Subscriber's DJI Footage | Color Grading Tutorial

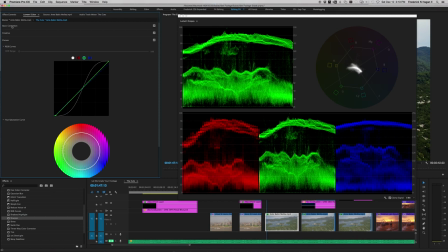(16:32)
There we go. Saturation looks good, though it's leaning a little toward yellow. So we'll go into the white balance under the basic correction. And we're going to push that a little bit more toward blue.
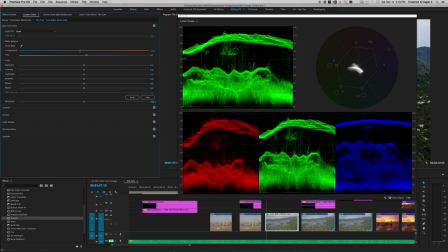(16:48)
And pull back toward the pink a little bit and center that saturation. It's perfect, I think.
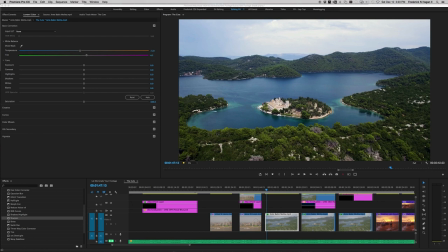(16:54)
We'll see. Let's look. Great. Okay, so that's, to be honest, this is the basic color correction to this. Oh, minus, let's throw on sharpen. And we'll bring it up to, let's see what 13 gets us. So
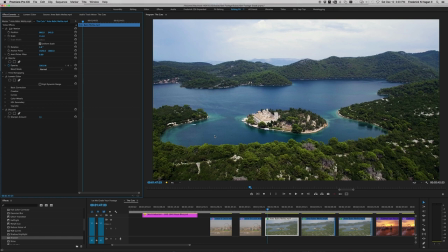(17:18)
before, after. That's great. That's just enough to give it a little bit of sharpen and clean look to it without making it look too crispy and crunchy. All right, so that's the basic color correction. Let's switch now to the final that I did. This is another fun trick. If you've got an area in the sky that is pretty wide open, like this is, you know,
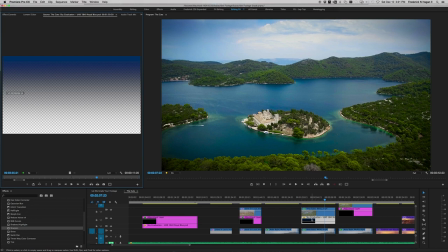(17:41)
there's not anything intruding into the sky much up here, you can build this file, and I use this every now and then on my skies.
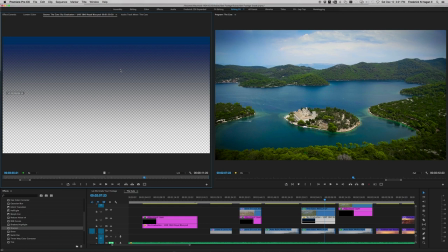(17:48)
Oh, look over here in the other window. This is just a Photoshop file, okay, and it's really easy to build. Build it at 1080 by 1920. 72 pixels, and you just do a graduation on a transparent background.
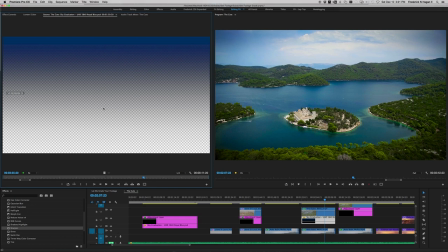(18:02)
Open a new file and choose a transparent background, and then do a graduation of a royal kind of blue to nothing in the center, and then save this as a PSD, not a TIFF or a JPEG. If you do that, this area becomes solid white.
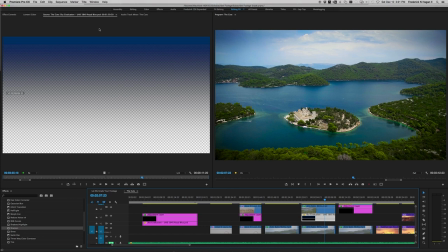(18:16)
You don't want that. You want it to be transparent. But save it as a PSD, a Photoshop file. Then you can bring it in, put it on top of your footage like I've done here.
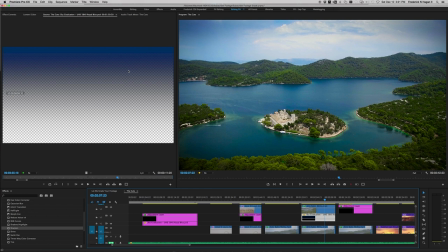(18:25)
Pull this window back open. All right, and you'll notice, let's see,
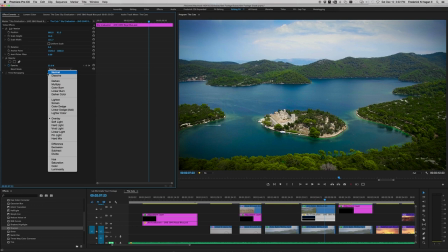(18:37)
again on that layer we set the blend mode to overlay. If we don't, if we set it to normal, see what happens?
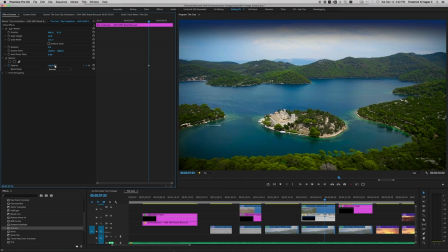(18:44)
That looks terrible. That's just an overlay, you know?
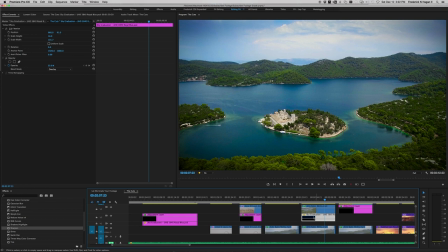(18:48)
So we'll set that to overlay, and what this does is it enhances areas that are losing a little bit of dynamic range, like these clouds up here. Watch when I turn this off. See how it punches a little bit of dynamic range back into those clouds, so there's a little more detail, which is nice.
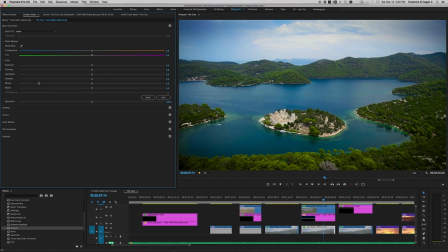(19:08)
So that's the extra thing I did to that file. Let me make sure, double check everything.
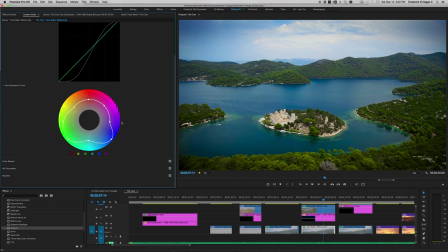(19:15)
Okay, I thought there was something else. Now the other thing is I worked on the saturation a little bit, and what I did was on the saturation curve, I placed anchor points all around this. These are all round in the center, kind of like these are when you start. But I put anchor points in.
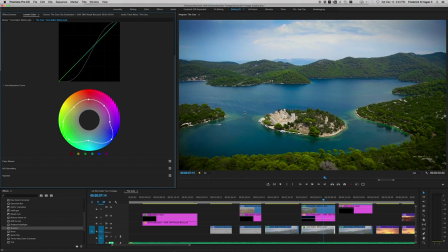(19:32)
That way I can alter one color, and it keeps the other color, adjoining colors, anchored, and they don't change. So what I wanted to do was I wanted to up the blue within this, and I wanted to kind of bring some of the greens back up in the trees around here, and especially these beautiful aqua green areas on the shorelines in here.
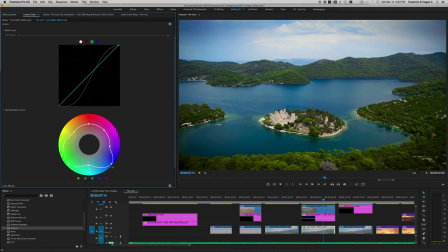(19:54)
Oops, let me turn this off. Look at that. Okay, that's Lumetri's off and then Lumetri on. So watch if I pull the blues and push them back and desaturate them. You see how the water loses its vibrance? Push it that way, it becomes very bright.
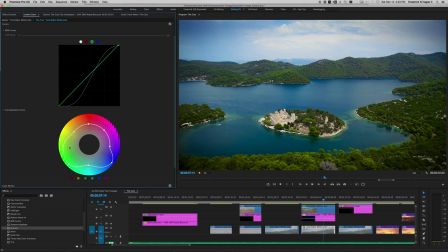(20:13)
Again, you know, I've mentioned this before, these are slightly overkill. I wouldn't do this for broadcast. I'd pull back a little bit, but I think it's easier to see on the screen because the whole purpose of this is to, as a tutorial, you know, I'm not trying to deliver final footage to someone. It's to show you guys the possibilities of what you can do. Same thing with the green.
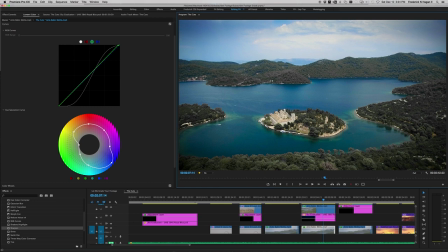(20:31)
You know, when I pull this green back in, these yellows, see how the colors get really muted?
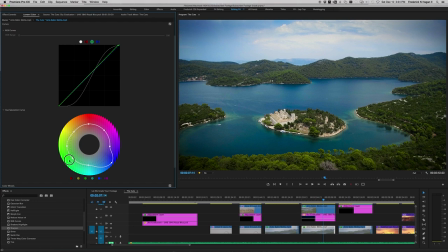(20:37)
Which, again, that's kind of a cool look too, but, you know, this is all based on personal preferences or the project that you're working on. Okay, so that's that. And then I did another quick change to this where I applied that same Gaussian blur overlay to this,
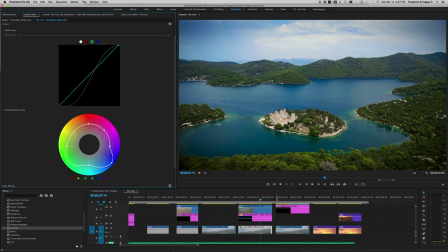(20:54)
because, again, this is such a beautiful shot, and I wondered what that would look like.
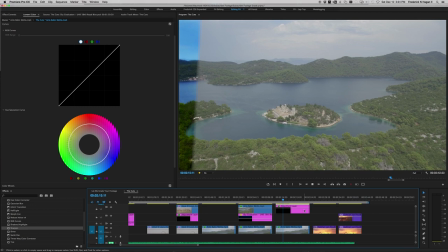(21:00)
So go to the next frame.
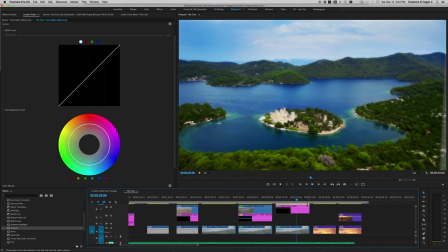(21:06)
And see, look at that. It just gives it this very dreamy, almost mystical quality. If I take the adjustment layer and I turn that off, see, that's before. Then after.
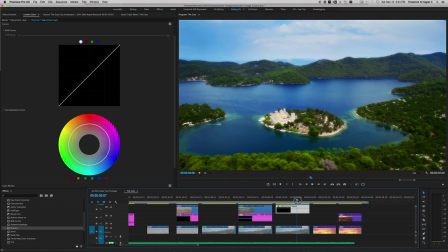(21:20)
You see, it puts a slight, beautiful glow around everything. It makes it just very pretty, pretty to the eye, very pleasing to the eye.
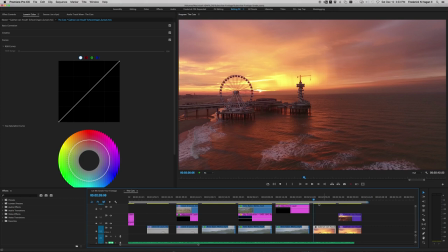(21:31)
Okay, image number 3 from Gabrielle. I think I'm saying that right, Gabrielle. This image I chose because of its challenge. You'll notice that this image is primarily, it's a gorgeous shot.
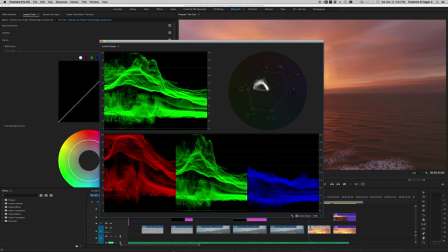(21:48)
Let me look at the scopes real quick. There's a lot of tonal range already in the image, okay?
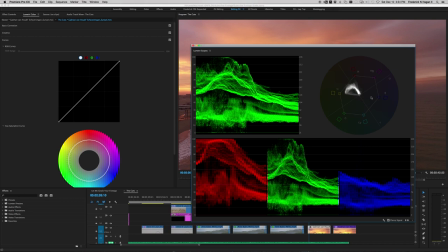(21:54)
And that's okay. But if you look at the vectorscope here, you'll notice that the color shift of the entire image is toward the oranges, the reds and yellows.
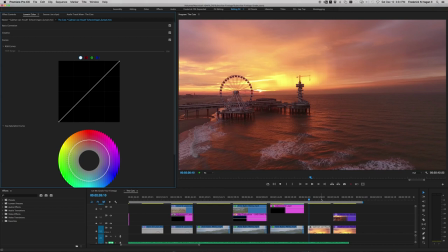(22:04)
So I thought this is going to be challenging. So this one would be a good one to talk about. I didn't use the scopes to start on this because I already know that there's plenty of tonal range here.
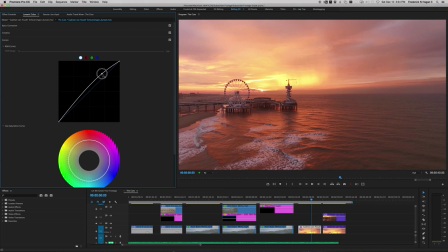(22:14)
So I'm just going to kind of look at this and see how far I can push certain things.
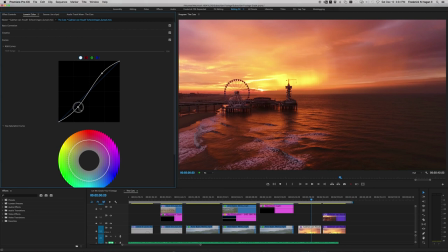(22:18)
So I'm going to bring the contrast up, the highlights up a little bit, and then bring the darks back down. And you'll notice what this also does is it ups the saturation of everything. So look how much more hot this became.
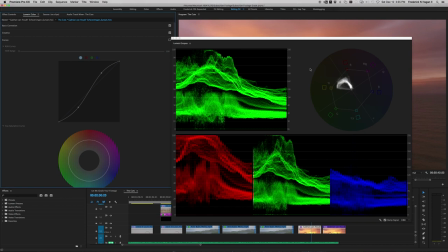(22:34)
Again, we'll look at the scopes. You see there? Turn this off.
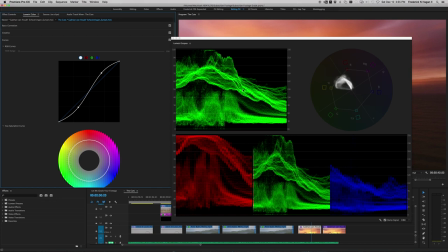(22:41)
Look at how saturated the color is here. You turn it back on. That's just with a contrast adjustment, you know, using an S-curve on the curves.
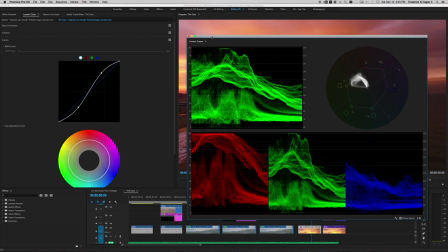(22:51)
You see right there, see how much more saturation you got? So you have to keep that in mind also. And looking at the scopes here, we can see there's one little spot here that is looks like it's crushed,
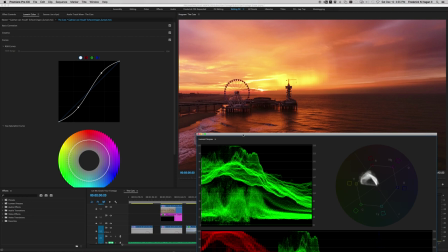(23:02)
and that's right here where the sun's peeking through on the image. And that's okay, you know, I mean, that's the tough thing about shooting and using manual exposure, which you should do for most of your stuff, so you can have more control.
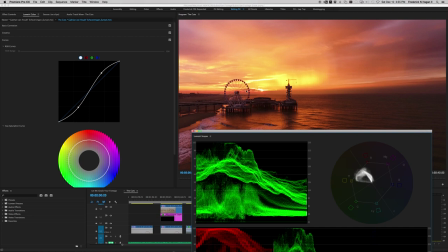(23:17)
But sometimes you have to make a conscious decision, you know, when you're facing the sun, it's do I expose for the sky and darken everything down so I can get a little more detail in the clouds,
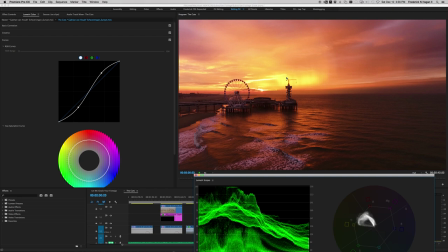(23:28)
or do I expose for these areas down here and pick up some of these waves and the intricate details going on and sacrifice the sky blowing out a little bit?
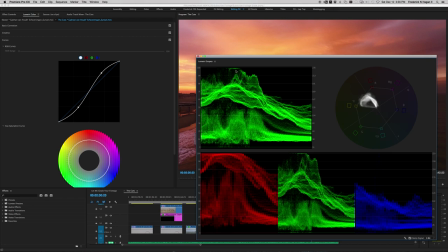(23:36)
So when I say this is blown out, it's certainly not a criticism. It's just it is what it is, and sometimes you have to make a choice as to which one you want to sacrifice.
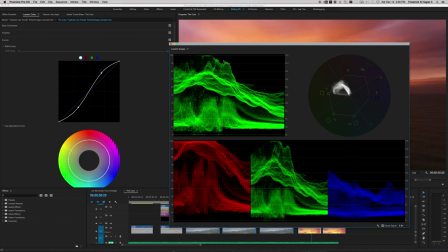(23:46)
But as to say, all things considered, Gabrielle did a great job of exposing this kind of in the middle, all things considered.
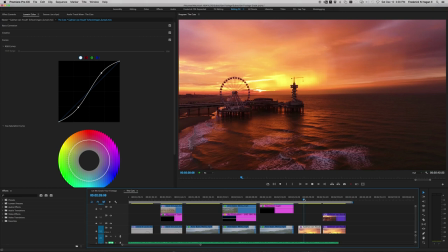(23:55)
First thing I did was up the contrast using that S-curve, up the tonal range, and you can see it's a beautiful shot. As I was looking at it, I thought, you know what would be really cool is if I could bring out, since we've upped the contrast and the tonal range on it, look what's happening over here,
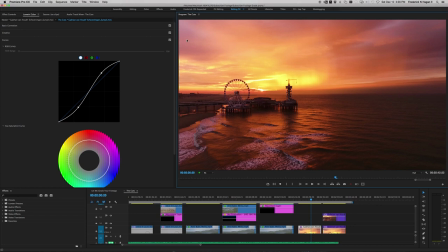(24:14)
up in these areas and up in these areas. You're starting to see these beautiful blues trying to peek through, and to some extent out here in these waves.
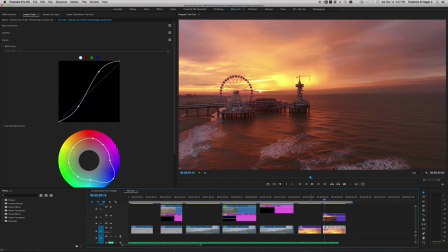(24:25)
So I wanted to try to find a way to bring those back in. And what I did to do that, switch to my final image. And that's with my color correction.
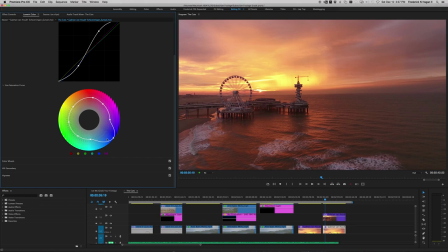(24:37)
And you'll notice with the hue and saturation curve over here, I've anchored everything down, but I've pulled the blues as far as they would go.